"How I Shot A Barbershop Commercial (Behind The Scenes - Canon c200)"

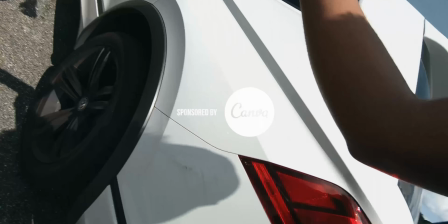I'm filming on my GoPro today. I got you a water. What's filming on your GoPro? On my GoPro today. You logging? Yeah. Holy sh**. Welcome back. You already know there's some real stuff happening. Water. We got drunk one night. Oh my god. I got drunk last night. And we agreed to this, so we gotta do it. It's not something we typically do. Might be trash. It might be good. It might be bad. Who knows? We're capturing an event. Grand opening for a barbershop. You might be doing photos. I might be doing video. We might swap off, do whatever, but this is what it looked like. watch it then after that we're gonna show you how we made it so
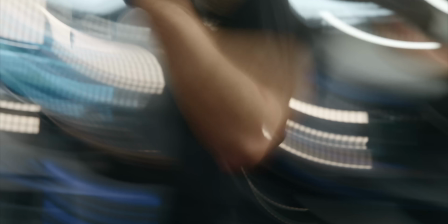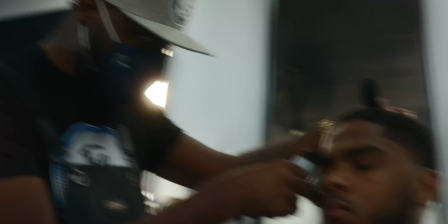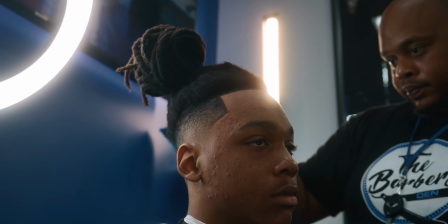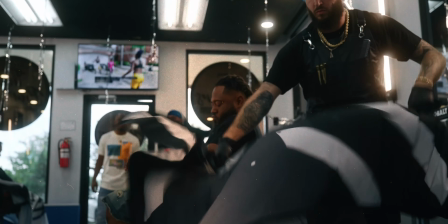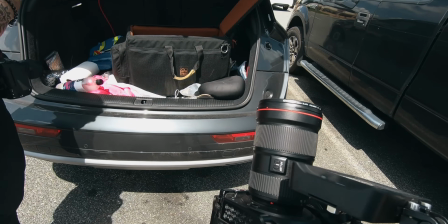I'm gonna be using the c200 for this um I got the 16 to 35 and that's all I'm gonna be using I was gonna use the 24 but I'm like I don't really want to have a lot of different lenses I'm gonna just use this and then I'm gonna rock out it's pretty lit in here I've already checked out the space the other day so it's gonna be all handheld get some cool slow motion some good coverage and we'll see what we make I want to break this down here at the desk because I didn't even think about all of the crazy sounds and music
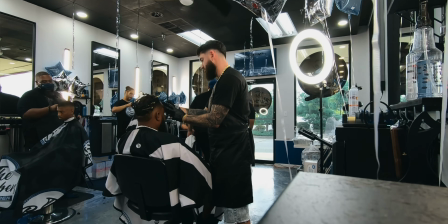and people talking and all of that that was going to be happening at the shot while I was filming the video. So I wasn't able to give you guys an interactive behind the scenes experience on set.
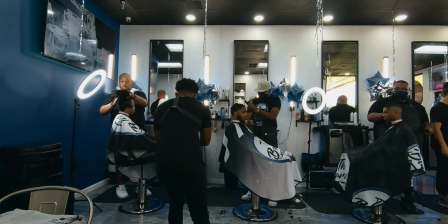But in all honesty, this video is just randomness, but it's organized randomness. And that's what I want to break this down. That's the way I want to break this down to you guys. If you think about creating these short promotional commercial pieces in this aspect, it makes the thought process of what your film is so much easier. So let's just dive straight into that.
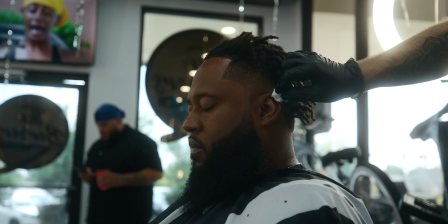I love close-ups, but I can't film the entire video close because then the edit feels claustrophobic and then you don't even know where you are or what this video is even about. So these wide establishing shots are just to establish to the viewer what this place looks like, what you'll see when you come here to get your hair cut.
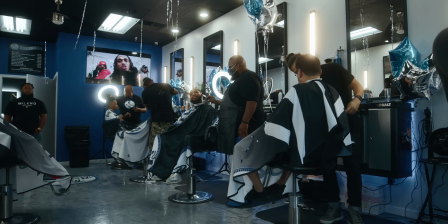So for me, when I film these shots, using my 16 to 35, I just go wide. I just post up in the corner and I just film the wide shot.
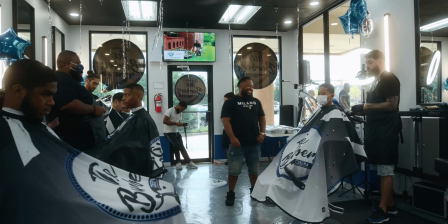I want it to be static and then in post, if I need to add movement to it, it'll be easy for me to do that. but I do always want to establish the scene.
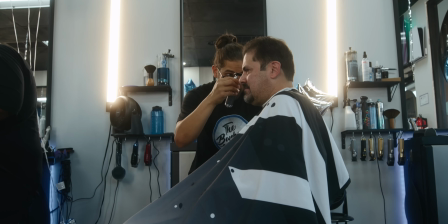Get the wide shot of either the specific barber that you're filming, show his chair, show the surrounding environment around that, and just show the barbershop.
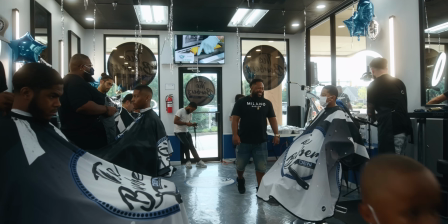That's it. You got to establish the scene. So this could be super simple. It could be static. It could be rocky.
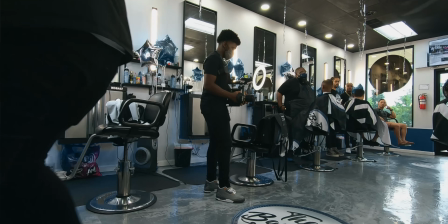It could be you moving in on a gimbal. It doesn't matter necessarily the movement of the shot, but just the fact that it's wide and it shows the viewer where what's happening.
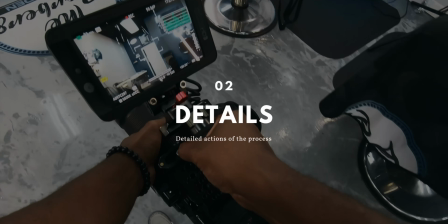these are the intricate details that need to be seen in order to establish the process of what the video is about so as a
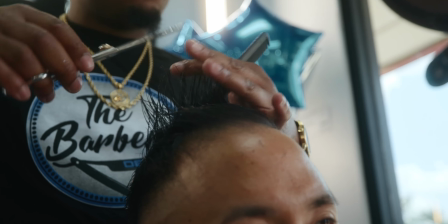barber the intricate details would be the close-up of the clippers hitting the client's hair or them brushing their hair off the client's face or them doing the razor
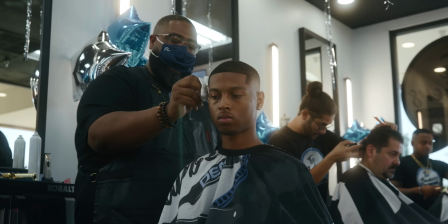on the person's shape up on their beard or them spraying the the hairspray
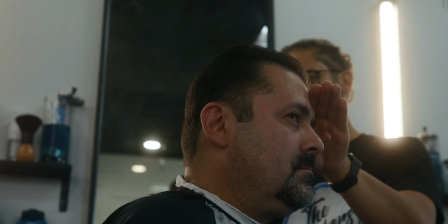after the cut you know ripping the freaking cape off of them at the end.
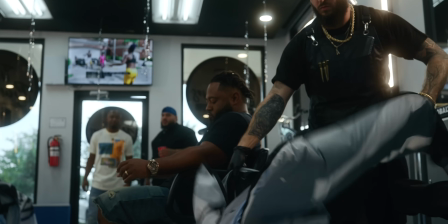Like these are the detail shots. These are the shots that you need to see to give you that entire experience of you getting your hair cut at these places.
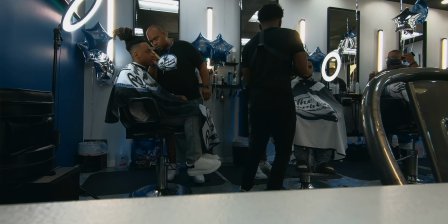So the detail shots, these can be super close.
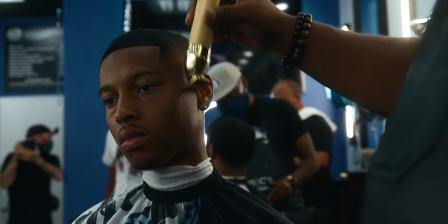These can be medium, but these are the shots that you wanna get to really hone in on what's happening.
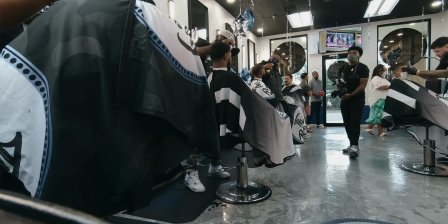Transitional shots are really the shots that help you break up the edit.